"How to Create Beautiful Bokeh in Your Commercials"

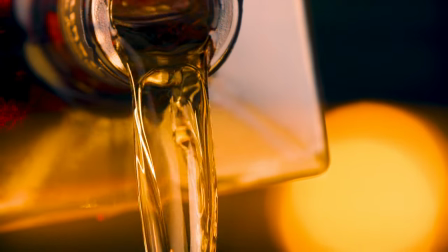[7:38]
The reason why I didn't use these for all the shots is because I only have four and that's not gonna create that environment that I wanted. But for something for the slow motion like this, we are close enough that we can trick and make it look like it was still the same background. All right guys, that is it for creating beautiful bokeh in your commercials. I really hope that you guys enjoyed this tutorial. Remember, this is only the tip of the iceberg when learning about product videos. If you haven't checked out my product video course, I promise you, you will not be let down.
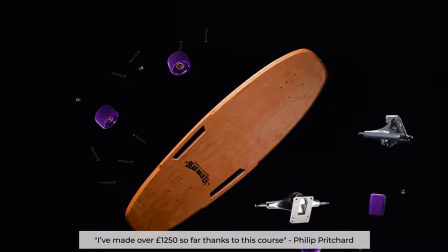[8:07]
You can learn so much and really up-level your skills in product filmmaking. If you wanna check out my product video course,
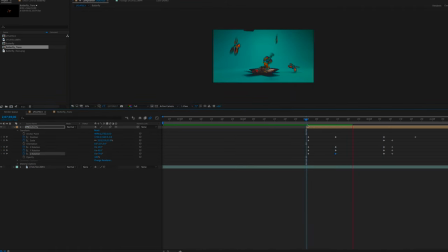[8:14]
the link to the product video course is in the bio below and you can be making money from home like me creating this video right here. Thank you guys so much for watching. Let me know in the comments below if you guys enjoyed this technique.
Please like share and subscribe and until next time in Wisconsin at the edge of the Driftless area
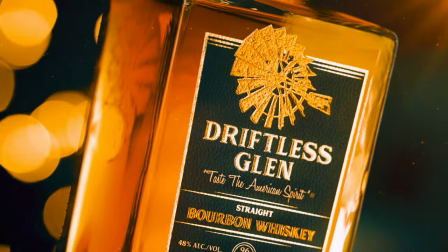[8:34] award-winning whiskey is made
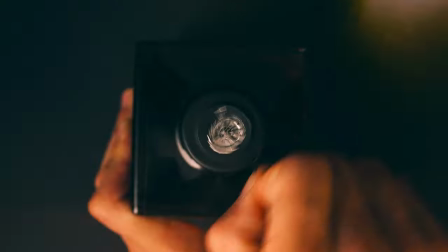[8:37] Handcrafted small batch bourbon Using naturally filtered water from a sandstone aquifer
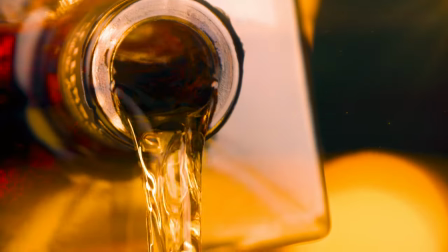[8:45] 100% green to glass with subtle spice and notes of caramel and vanilla Come,
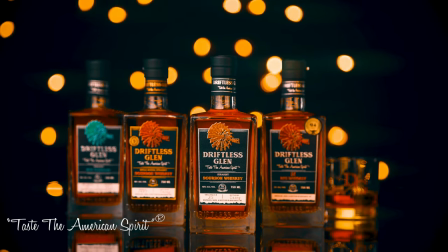[8:53] share our dream, and taste the American spirit. Find Driftless Glenn at your favorite retailers and restaurants.
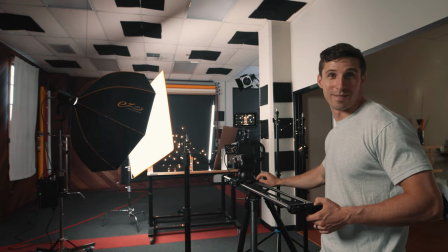[9:01]
Not even watching. Paul Walker this s**t.
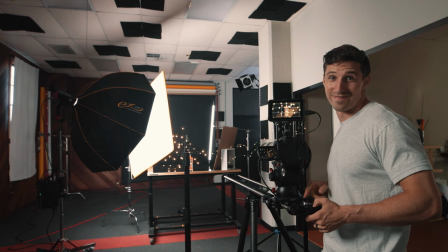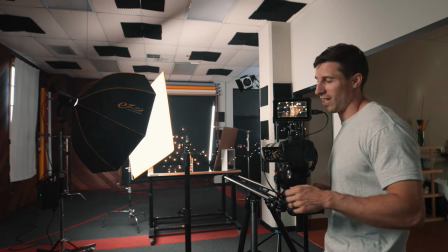[9:09]
Alright, ready?